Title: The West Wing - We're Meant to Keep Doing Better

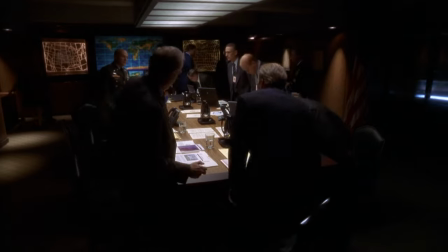1483s
His life is in a constant state of crisis, overwhelmed by the injustices and dangers of the world.
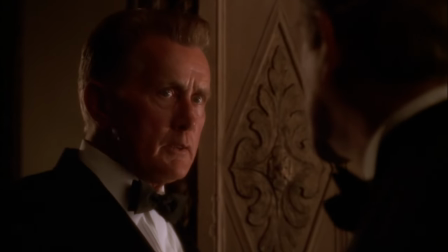1490s
And I think a part of his moral center is tied to his religion, as he tries and fails to play the role of a just God.
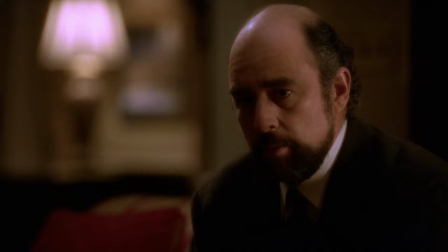1498s
He seems to be two men, as Toby puts it. The absent-minded professor with the aw dad sense of humor.
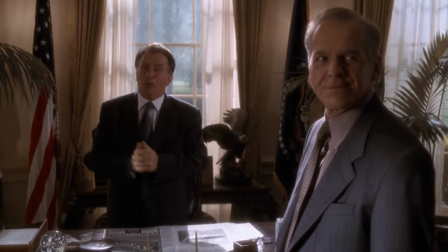1505s
Disarming, unthreatening, good for all time zones.
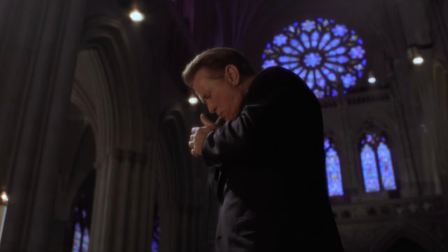1509s
And the Nobel laureate, still searching for salvation, lonely, frustrated, lethal.
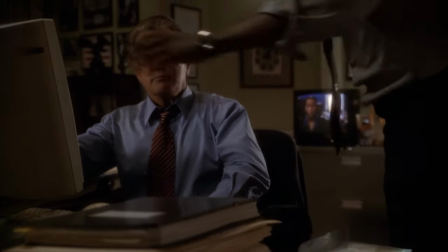1516s
There's a very patriarchal sense to him in a lot of ways, not just in his aw dad demeanor,
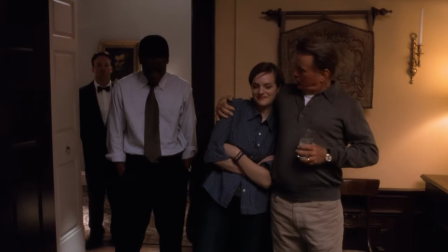1521s
but also in how he may remind the audience of their own fathers, seeing, at times,
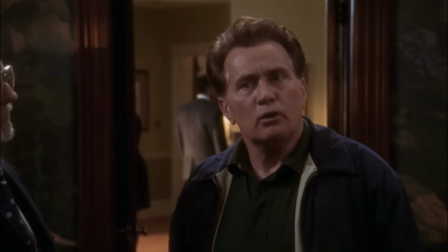1527s
a caring individual, and when pushed to a corner, the most ferocious force we will ever see or experience in our lives.
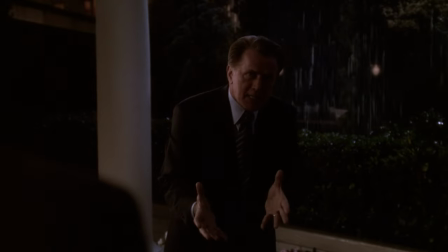1535s Is that how I just lost 9 guys to a damn street gang with a ham radio?
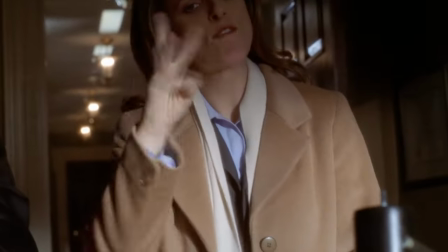1541s
Like all West Wing fans, I have a number of favorite scenes or episodes.
What in God's name is happening right now?
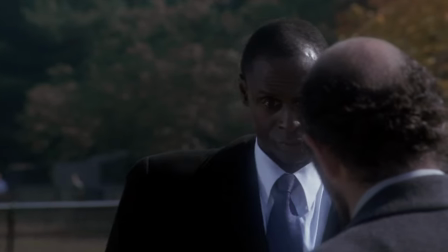1548s
Like the episode Excelsius Deo, where Toby discovers a homeless veteran who dies in a park, and arranges an honor guard funeral for him.
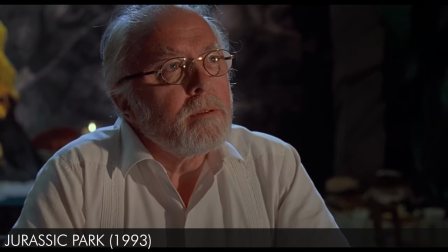1557s
There's this storytelling technique I once mentioned in my Steven Spielberg video, Intimacy and Character.
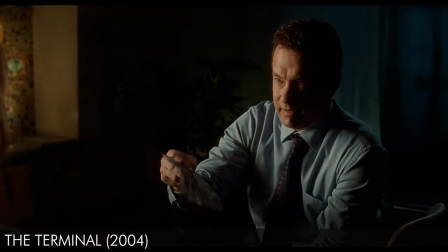1563s
It's not the only way or the required way to establish a connection between a character and the audience, but it can be a very effective way.
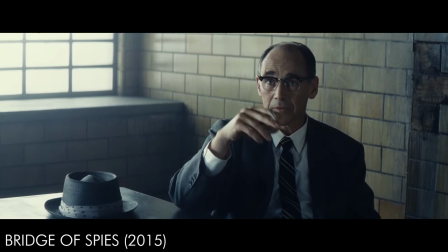1571s
In these moments, you almost give a soliloquy to the character, where they reveal a deeply personal story about themselves.
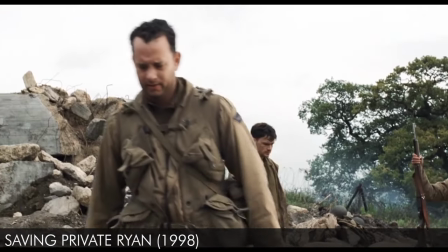1578s
It also helps to tie this story to what the character needs or wants,
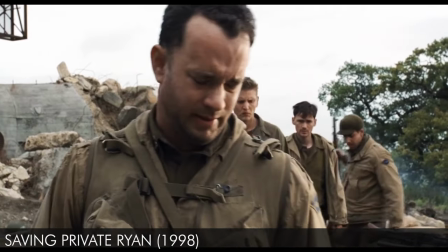1581s
or situates their personality for the viewer so they intrinsically know how the character will react in the rest of the story.
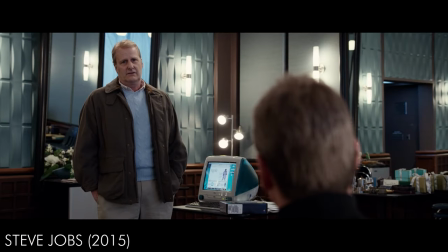1588s
Aaron Sorkin is a skilled practitioner of this technique.
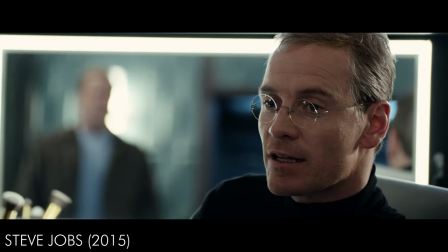1592s I don't know why you've always been interested in my adoption history, but you said it's not like someone looked at me and gave me back, but that is what happened.
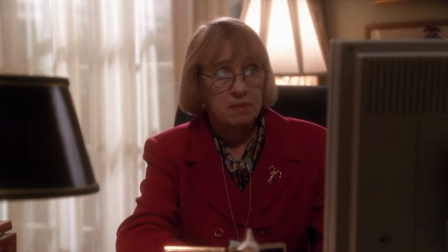1600s
Like in this episode where Mrs. Landingham is explaining to Charlie about her general malaise with Christmas and the loss of her sons.
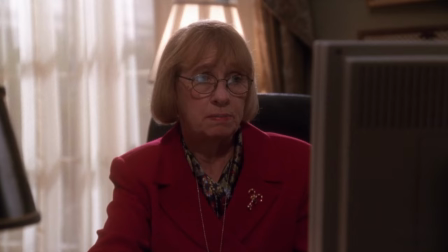1607s So they joined up as medics, and 4 months later they were pinned down during a fight in Da Nang and were killed by enemy fire.
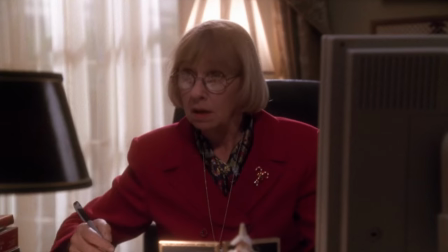1616s
There's this easygoing, plain-spoken nature to it.
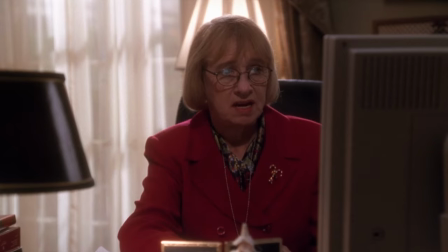1619s
When you're aiming to pluck people's emotional strings, it sometimes helps to be direct and not too wordy.
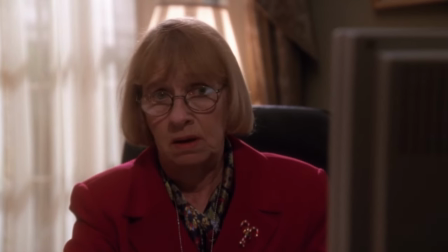1625s It's hard when that happens so far away, you know, because with the noises and the shooting, they had to be so scared.
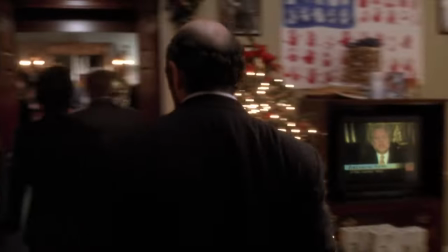1634s
So when Mrs. Landingham shows up as Toby is about to go to the funeral he set up using the president's name,
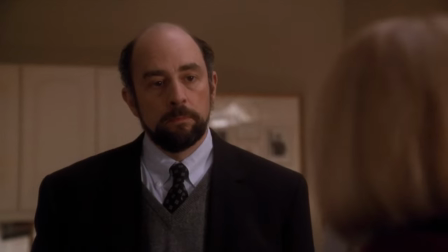1640s
even after chewing him out for doing so, and says, "I'd like to come along,"
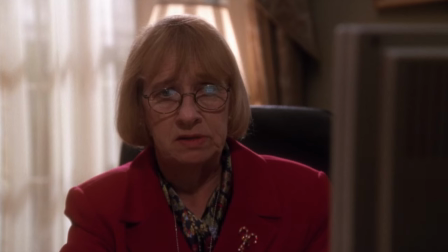1645s
we're not surprised. We've followed the character's soliloquy, where they've expressed what they want.
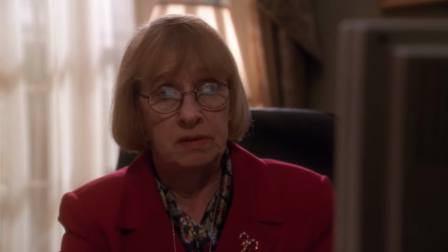1651s
In this case, another chance to spend Christmas with her boys. And now we are rooting for her to get it.
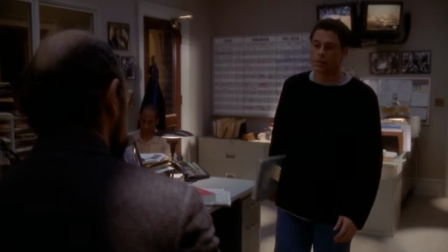1658s
Or the episode where Bartlett and his staff are reconsidering the death penalty for one particular case, and perhaps for the country as a whole.
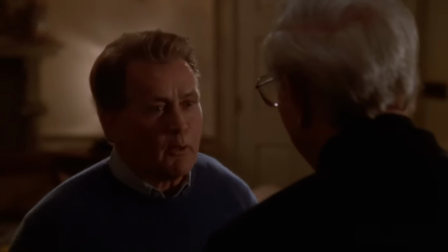1666s
At the end, there's a scene where Bartlett's priest from when he attended church as a young man comes to visit him in the Oval Office.
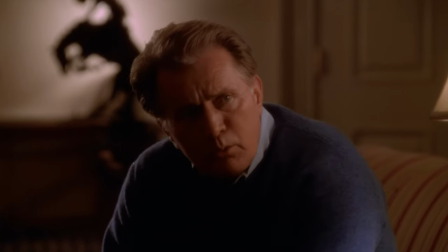1674s
As Bartlett complains about praying for wisdom and receiving none,
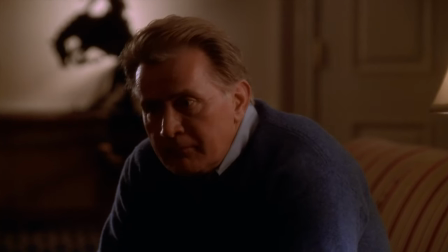1677s
Father Kavanaugh tells him, "You remind me of the man that lived by the river.
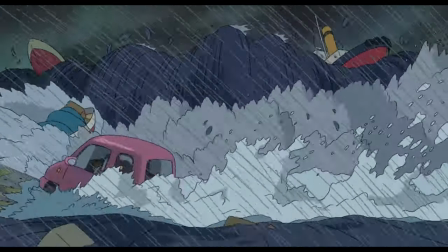1684s He heard a radio report that the river was going to rush up and flood the town, and that all the residents should evacuate their homes.
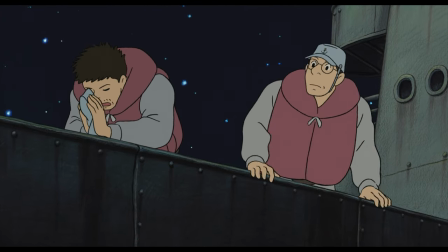1691s But the man said, 'I'm religious, I pray. God loves me. God will save me.'
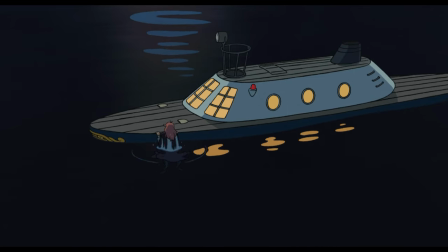1697s The waters rose up. A guy in a rowboat came along and he shouted, 'Hey you in there, the town is flooding.
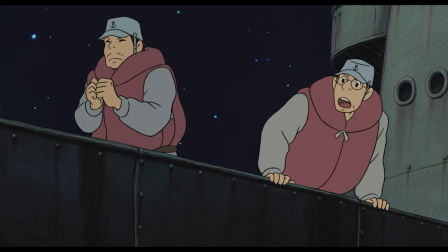1704s Let me take you to safety.' But the man shouted back, 'I'm religious, I pray.
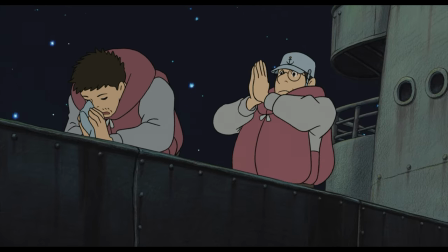1709s God loves me. God will save me.'
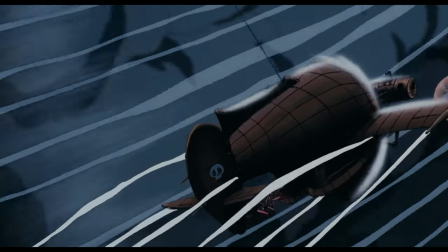1712s A helicopter was hovering overhead and a guy with a megaphone shouted, 'Hey you down there, the town is flooding.
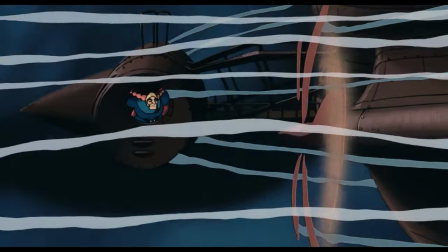1720s Let me drop this ladder and I'll take you to safety.'
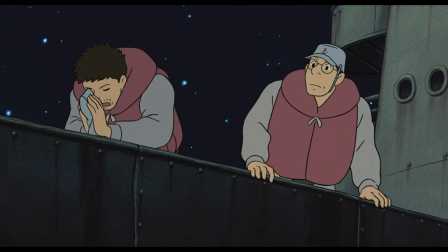1723s But the man shouted back that he was religious, that he prayed, that God loved him, and that God will take him to safety. Well, the man drowned.